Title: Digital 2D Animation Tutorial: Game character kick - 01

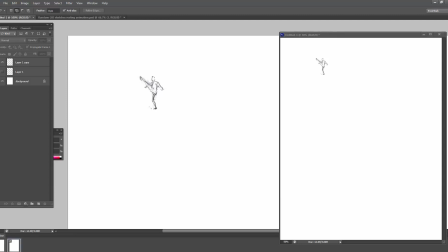746s
Also the arm, if you look again at the arm, you can see that his arm is like straight.
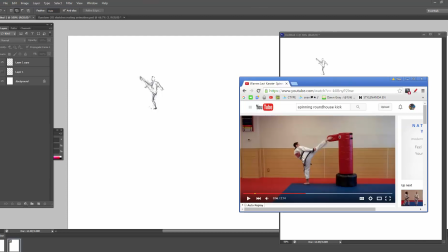751s
And I think it'd be cool if his arm was like down or something. Yeah, so let's make his arm down.
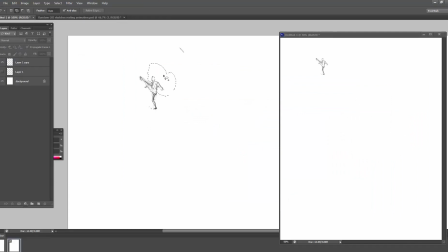758s
So, Prism Lasso tool, and just twist him like so. Get him nice and back. And the arm goes here.
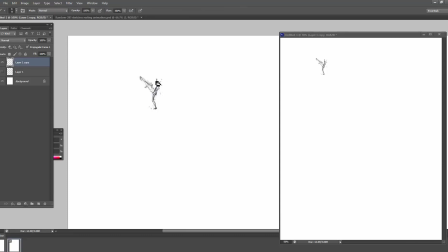773s
And the head kind of comes forward like that. And leg a little thicker because why not? Oh, but in our reference video, the leg is actually really straight.
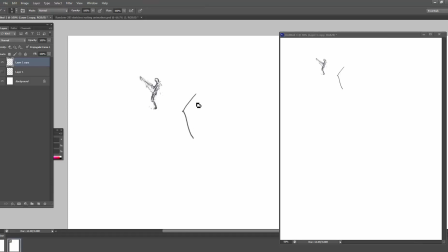791s
And if we do this angle like this, it looks like the leg is at a 90-degree angle from us, but actually the leg should be, going into space a bit. So we should get rid of this bend.
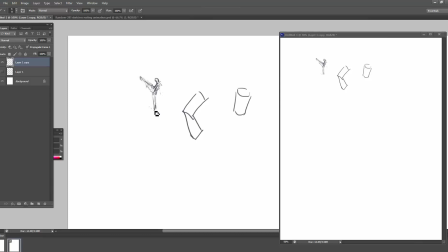810s
We should make it straight. Yeah, there we go. Make the arm like, this maybe?
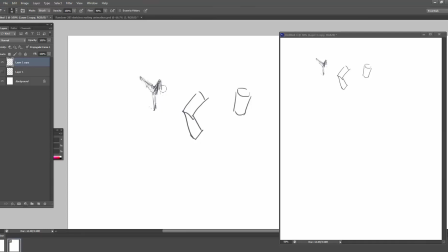828s
Okay. His back arm is kind of invisible. Like so. This leg got way too long. And this weight doesn't look right, does it? Yeah, it really doesn't look right.
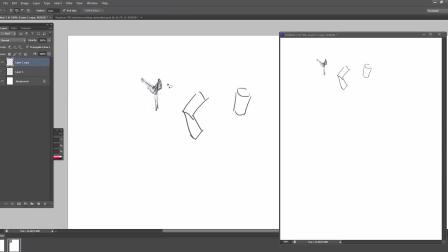847s
This back leg has to come back more. Like that. This part is down more like that. Okay. Now that weight is starting to look a little better. Because he's not balanced, he's kind of falling forward.
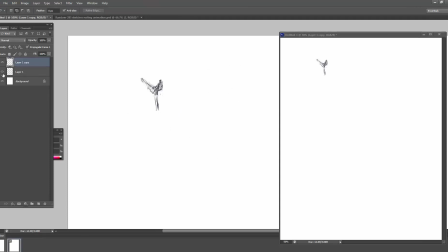864s
Let's check it again. First line up the feet. Feet lineup is important. And then check. And then check. Okay, so it looks like he's shifting. Bam bam.
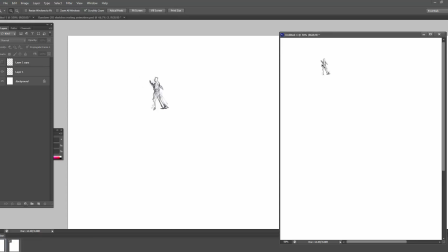885s
Good. Also, we actually want this to be our viewing resolution because it's already wicked small. Let's go ahead and make it bigger. Working really small is helpful though. because it lets you, I mean, working really small,
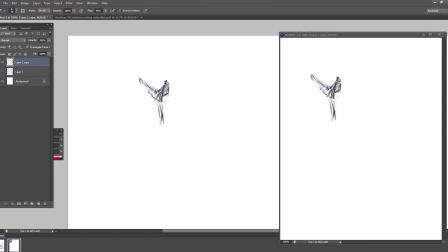904s
making a tiny character is really helpful because it lets you be so rough. And it still looks like something is moving. So, again,
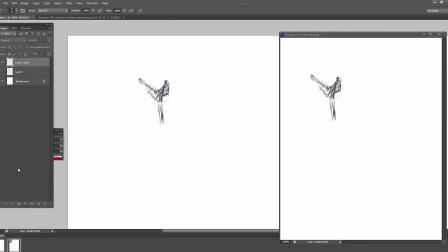920s
yeah, so we got a guy, he's kicking. I don't know how we feel about this last keyframe. Something about it is a little bit, well, you know what, whatever, we'll run with it. I think it'll be okay. I think it'll be alright. So next thing we want to do is we want to put a, this is the keyframe technique,
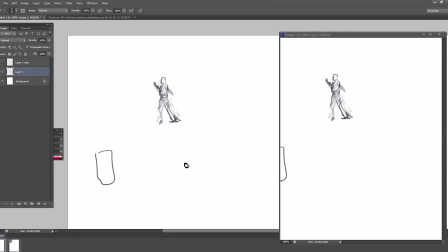939s
so we're doing like A and C and then B. And the B length is kind of what determines the feeling of the
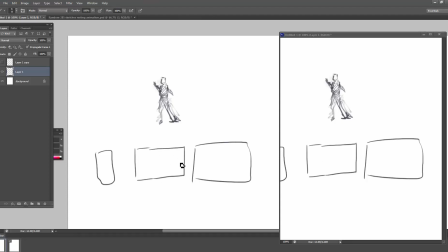956s
motion. So if we do one that's almost the same as C, if B is almost the same as C, it's going to look like it explodes out and slows down.
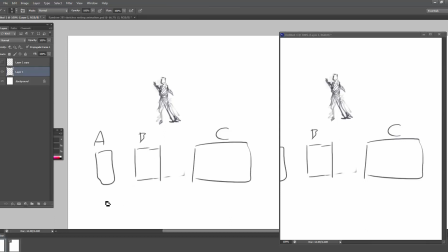969s
But if B is similar to A, then it's going to look like it slows and explodes, slowly explodes. So when we're doing our motion, we want to find the area of the motion that's really fast, and we want to have fewer frames there.
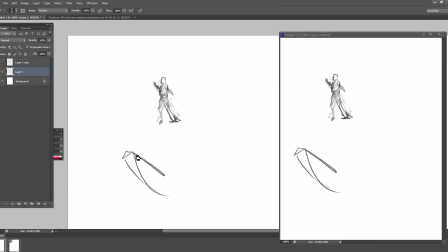986s
And we probably also want to use one of these like little effects where it looks like the leg is like blurring through space or something.